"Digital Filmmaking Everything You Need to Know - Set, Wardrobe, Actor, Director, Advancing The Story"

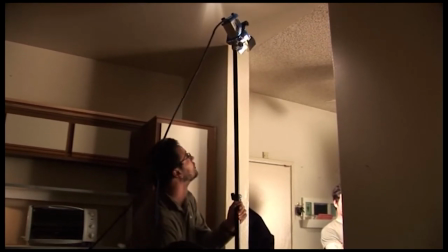1990s
And he's going to go ahead and he's going to see what that looks like.
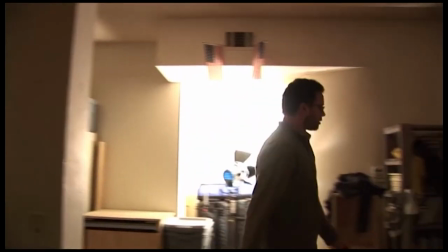1995s
And he's going to run over to the monitor right there and take a look at it.
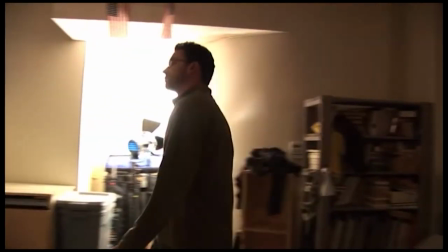2001s
And that's what I'm going to tell him that I kind of liked it better when it was just hitting his midsection and not hitting the top of his body as well too in his face.
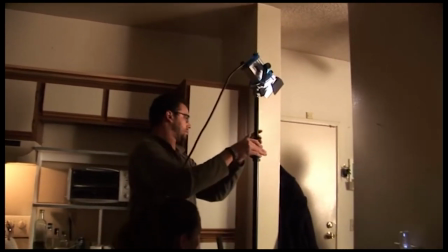2008s
So he's going to go ahead and lower it and set it right there.
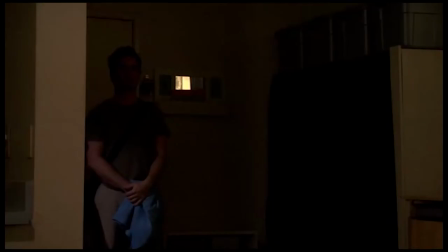2013s
And he's going to eventually put a blue gel on it. You won't see him do that, but he's going to put a blue gel on the light to make it have that kind of bluish tone to it and not make it look yellow.
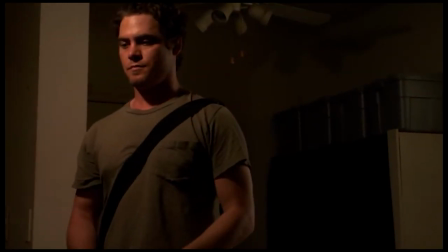2023s
And you can see where he comes to an actual stop, that the light in his face is extremely harsh. Now, it is not overexposed. He's actually very well exposed, and he's got a nice rim light on the right side of of his face, but the light is very harsh,
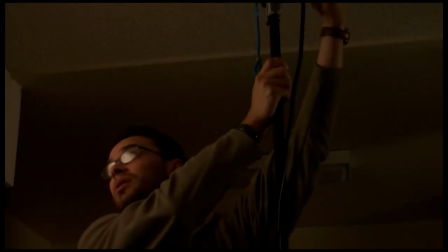2037s
meaning that it is not soft, it is not balanced.
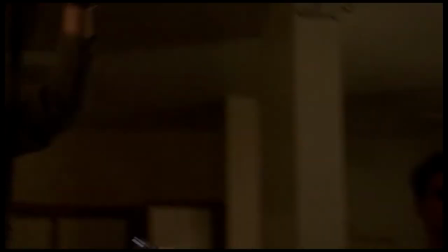2040s
And so here's the DP, he's bouncing the light off the back wall to try to create a little bit of a softer light on Jake's face.
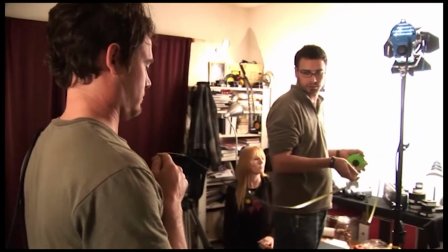2047s From him to the light is four foot three.
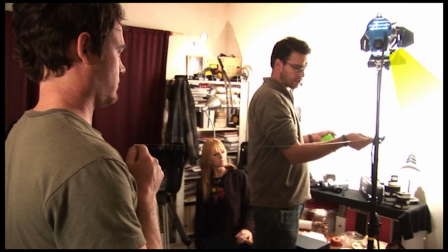2052s
So instead of hitting him directly with the light, we're bouncing it off of the wall, and then the light is coming off of the wall and bouncing back into Jake's face,
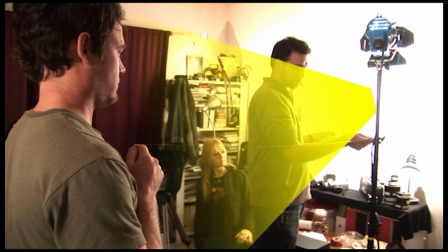2060s
and we're increasing the size of the light to be very large and very soft.
And then to the wall itself.
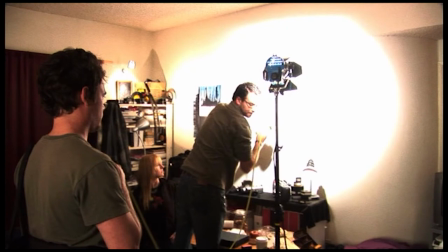2068s Is 8 foot 6.
When you bounce a light off of the wall, it becomes extremely large. As you can see, the circle that's being made on the wall, that becomes your large surface that is being used to actually light the actor.
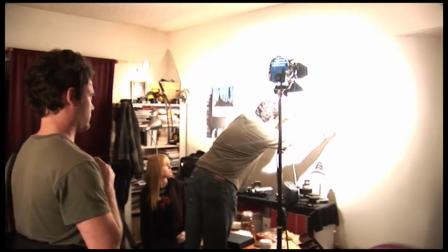2082s
So it wraps around his face and becomes a very, very soft light. That's what makes it so nice.
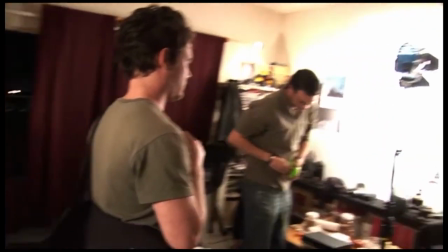2087s Okay. And then also to this light.
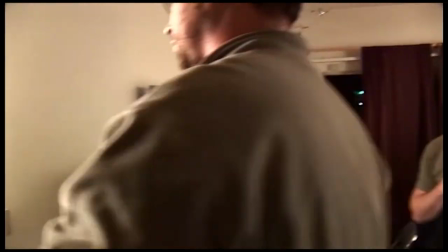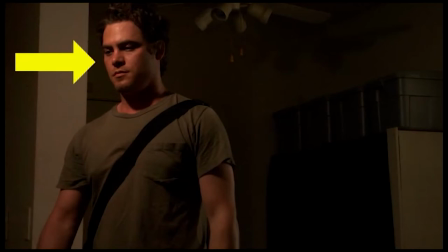2095s Is 7 foot 10.
And here we see the before with the harsher light, and here's the after.
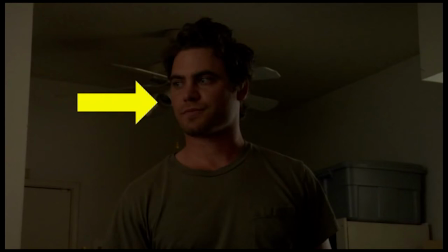2103s
You can see that the light on his face is a lot softer, more natural, and it seems more realistic.
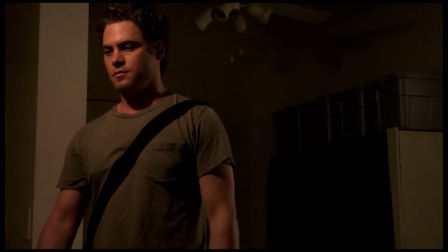2108s
Here's the hard light again, here's the soft light again.
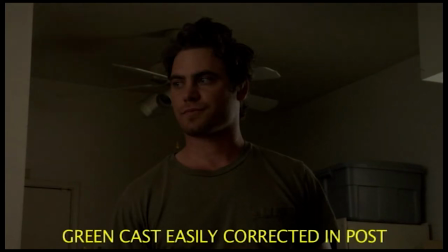2113s
And we inadvertently gave him a little bit of a greenish cast because by bouncing the light into the wall, which has a little bit of a green kind of tint to it, we ended up bouncing back a lot of that greenish kind of cast back into his face,
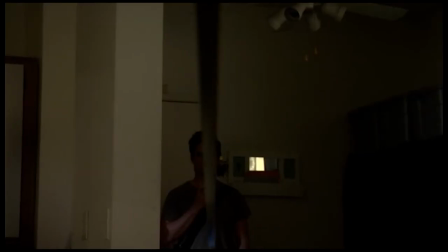2125s
and that's something we're going to fix later in post-production. Here we are also measuring the distance to Jake at position one at the door.
Pull a little tighter. Which number? Here's the feet. Um, I'm confused.
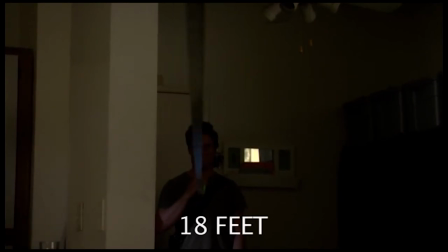2140s 18, 18.
And we move him to position two and take another measurement reading.
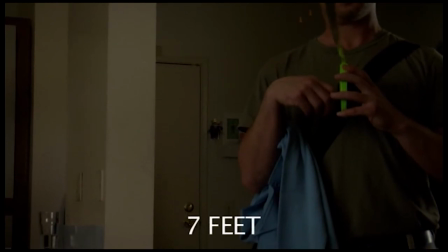2145s
And then we essentially look at that on the camera and make sure that he moves between those two parameters for the focus,
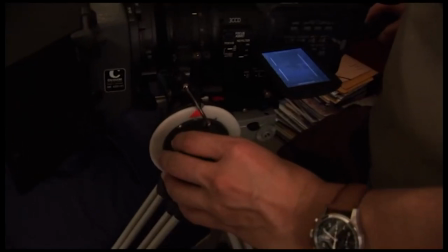2150s
that we're not overshooting the focus in any direction either before or after that frame.
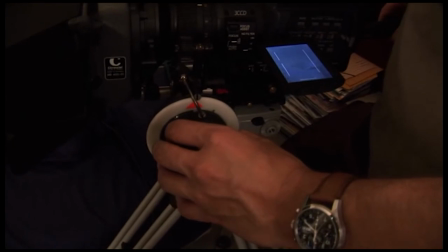2156s Okay, and go ahead.
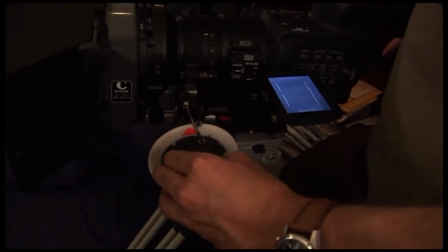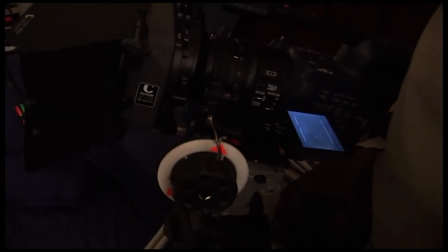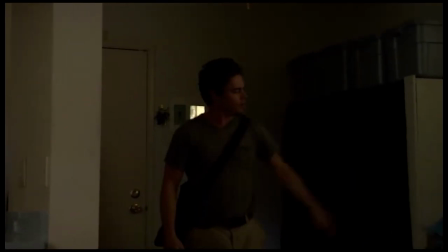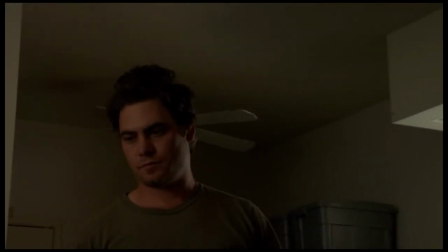2174s
I didn't like his end framing there because the fan was right behind his head, so we had him do the entire action again.
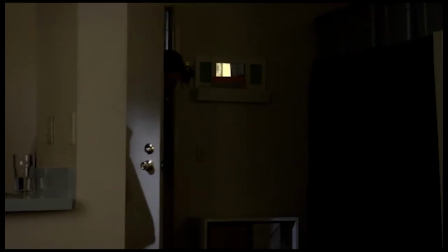2179s
You can see that bluish light again on the door and on his body as he enters. It kind of separates it.
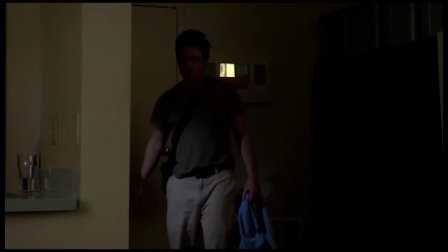2185s
We have a very small area to work with, and we wanted to make it feel like he's traversing a larger distance, and the only way to do that is with lighting to kind of create pockets of light. So here's pocket number one with a little bit of the bluish tone on his body. pocket number two with the light coming from the right side,
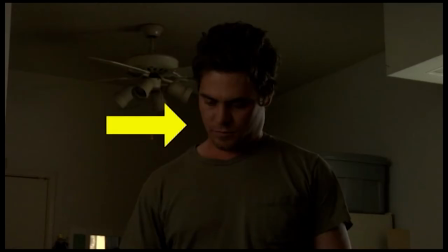2201s
and pocket number three with a light coming from the left side again. So one, two, three, it feels like he's traversing a larger distance.
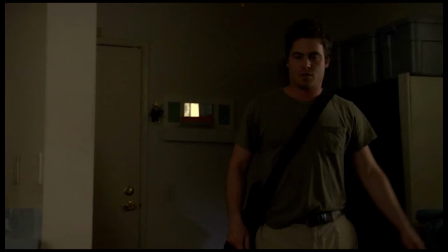2207s
It makes you feel like it's a natural environment with a lot of different practical element lights inside the shot.
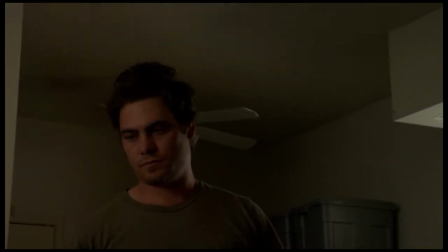2214s
It's just a nicer, more realistic appearance to the environment rather than just having one blaring light in his face as before.
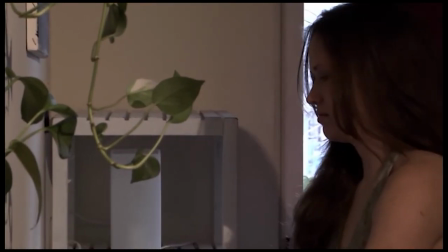2223s
Here's yet another example why you You don't want to have any hard light sources hitting your subject on video because
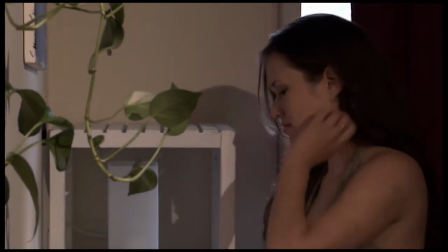2227s
you notice that the subject cast a shadow on the background which is actually moving.
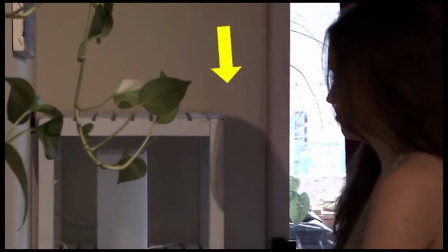2232s
We'll repeat it again here so you can see it. You see the shadow is actually moving with the subject. It's very distracting and not very pleasant.
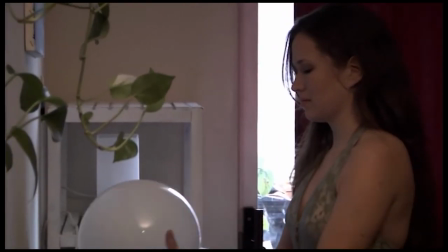2239s
Here it is nice and soft.
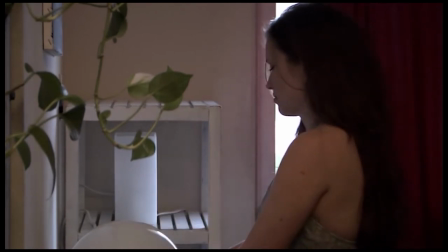2241s
It's just a nice fill light. You can still see her. You can see all the details in the set, but there's no distracting shadow moving against the background with her.
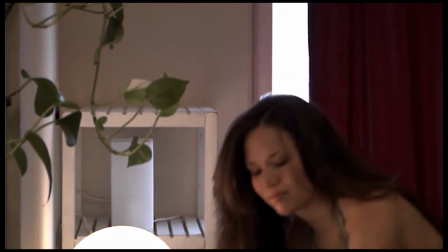2248s
It feels more natural. It feels more realistic. It doesn't feel like it's just a set, and it doesn't feel like video anymore.
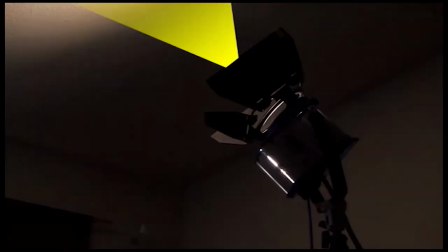2255s
It feels like it's a movie. Here it is with the soft key turning on and off that does not cast a shadow.
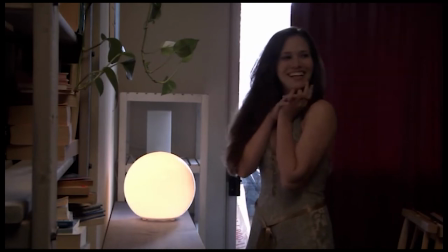2262s
And here is the hard key that actually does cast a shadow. Here it is again, soft, and the hard light source that casts a shadow.
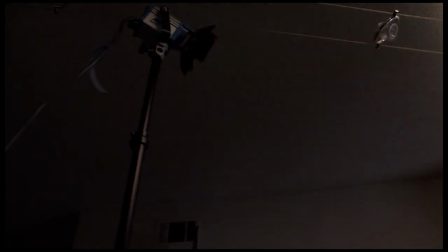2278s
Here's the one that casts the hard shadow. It's just a 150-watt spot aimed directly at her.
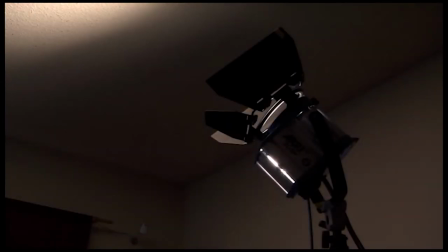2284s
And here's the 300 watt soft light that's being aimed at the ceiling and bouncing off the ceiling and back into her face.
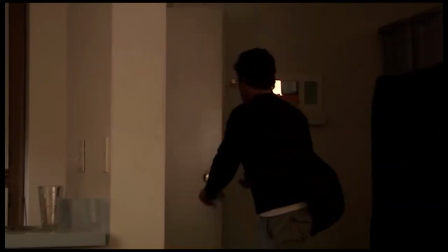2290s
Okay, so on this shot, what we did is we just got done with that shot before.
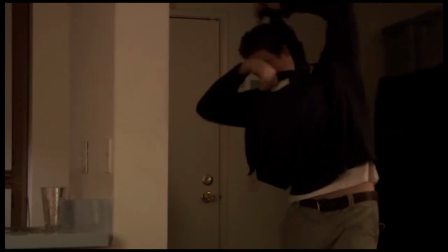2295s
And we were in this location, we still had a little bit more time. We really didn't want to just kind of scrap the location and move on to the next item on the list.
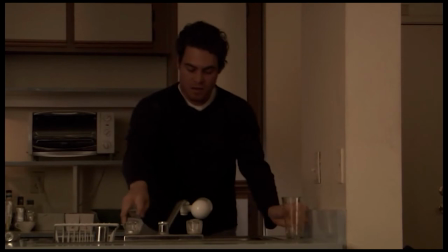2303s
We really wanted to shoot as many things as we could for this location and just get done with it as quickly as possible. So we moved ahead in the script to the point when he comes back after his accident. This is no longer when he's just coming back from work.
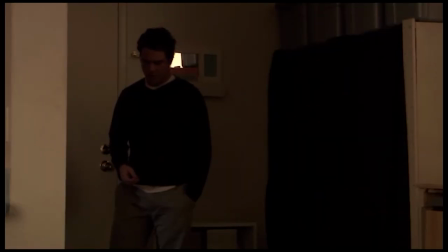2316s
This is right after he has an accident in the SUV. We just had him do a change of wardrobe. We changed the lighting a little bit, and we just had him come back into the house at that point.
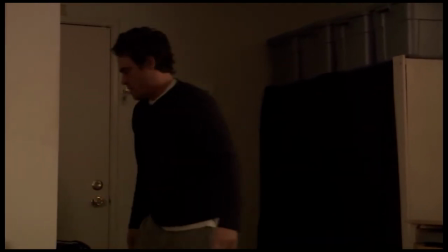2324s
And, you know, he's got a little bit of dust on his shirt. He's a little ruffled.
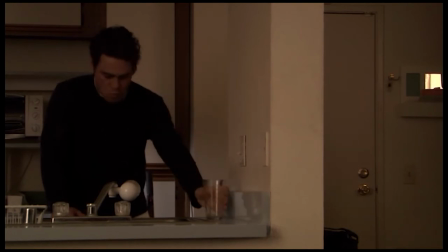2330s
He's kind of trying to, you know, he's trying to kind of calm down a little bit and come down from his experience that he just had.
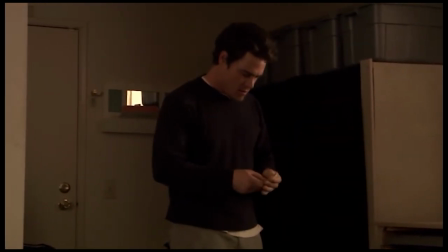2338s
This dusting that you see on his shirt, Obviously, we didn't just come back from the accident scene.
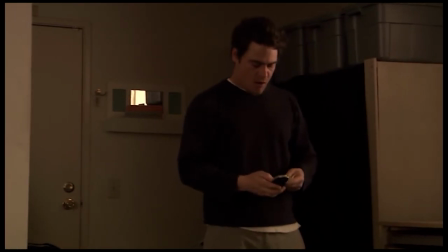2343s
We haven't even shot the accident scene at this point, but he still has to be in that character.
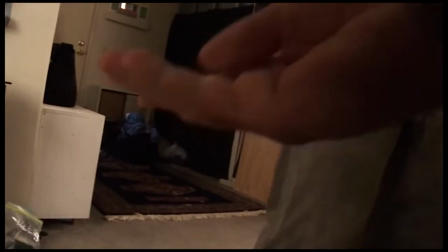2347s
So, we just took some baby powder and just kind of dusted his shirt up with it a little bit, so it just looks like he just rolled on the floor.
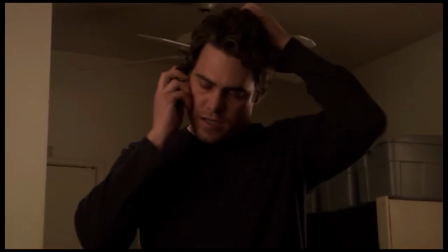2354s
The hardest part for an actor, you'll see he's out of focus there because we hadn't actually taken the focus points yet, and eventually after that,
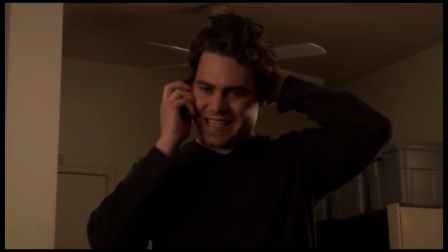2361s
we'll do the measurements for the focus, and we'll redo the entire shot again knowing where the focus points are.
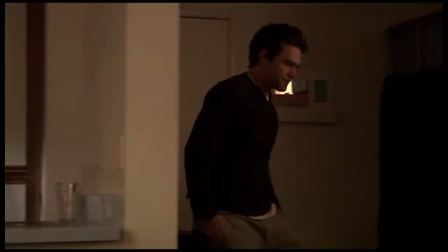2367s
This is the hardest thing for the actor is to appear as though he has just encountered something or experienced something that he hasn't really even experienced yet,
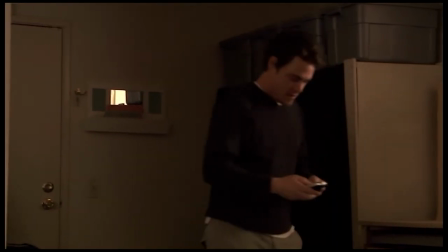2375s
even in the world of the movie yet.
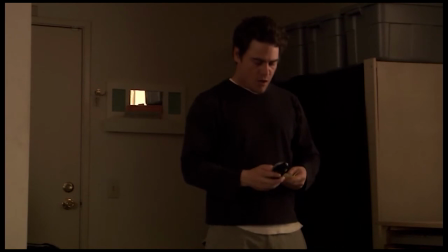2377s
He has to kind of read the script and be ready for it and rehearse it and know what he's going to be doing with feedback from the director as well, of course,
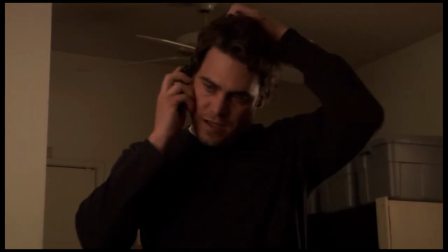2387s
so that he kind of knows exactly what's going on before we actually get to it. And here's where we ended up on the frame.
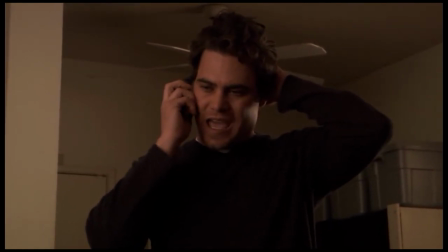2394s
I really didn't like that fan coming out of his head, kind of, so we had to reshoot the whole thing again.
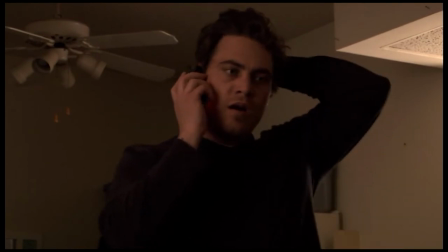2398s
And here you see we finally have a proper frame where his head is actually not in the fan anymore, which is just kind of a really odd sort of frame.
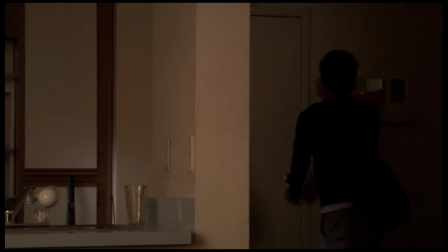2409s
Okay, so back to lighting a little bit. Here's one shot where we turned off that fill light that was filling in the right side of the frame and
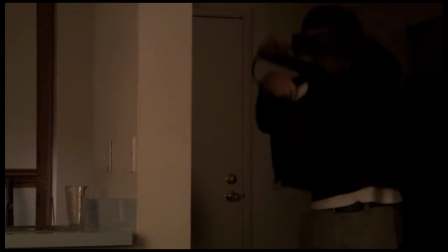2416s
kind of creating that nice little pocket of light that he would pass by before he got into the kitchen area. area.
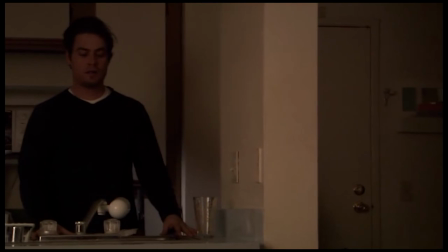2421s
It does create a little bit more of a moody type of atmosphere. Again, that is not what we were looking for at this point.
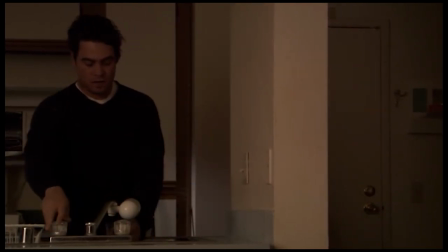2426s
We wanted something that was a little bit more evenly lit.
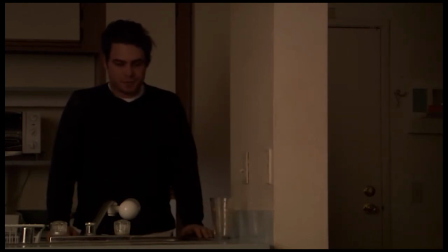2429s
You can also tell that generally with any type of camera, whenever you have those areas of darkness there, you're going to get a little bit more noise in that area.
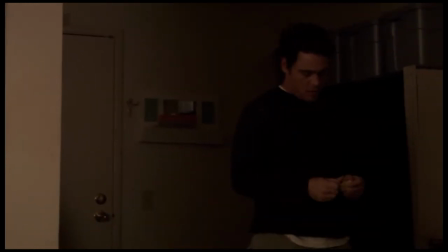2438s
So seeing when he actually kind of comes to a stop there, he's pretty dark and he's got a very low IRE level for his face.
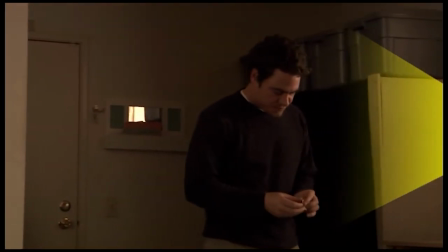2445s
Now when the fill light comes back on, you can really tell that he's kind of separated from the environment.
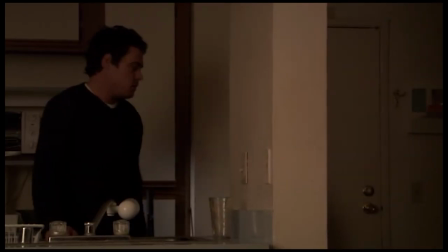2451s
He's separated from the background and there's more, there's more light on him that that is able to kind of draw attention to him.
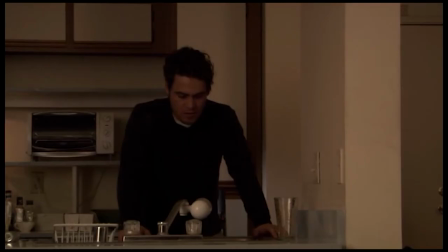2459s
Here it is again with no light. And here it is coming up again with the fill light.
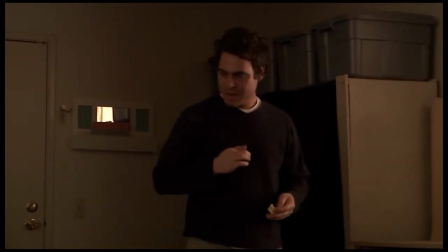2467s
So it's important to kind of create those nice little pockets of light for the actor to go through from place to place.
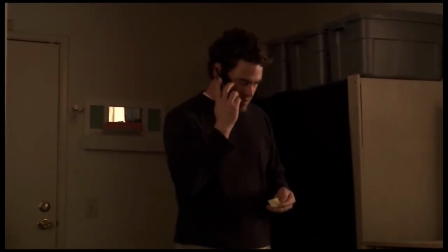2473s
And all that has to do with blocking when your actor knows what point he's supposed to stop at when you have made him little kind of marks in the floor that he knows to hit those marks,
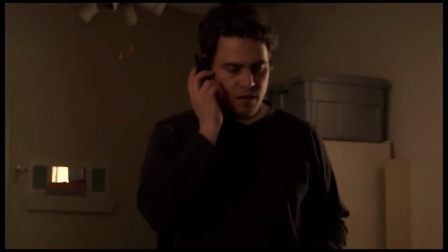2483s
he'll know that he's going to be in the light at that point and he's going to be visible and his action, his performance is going to be visible.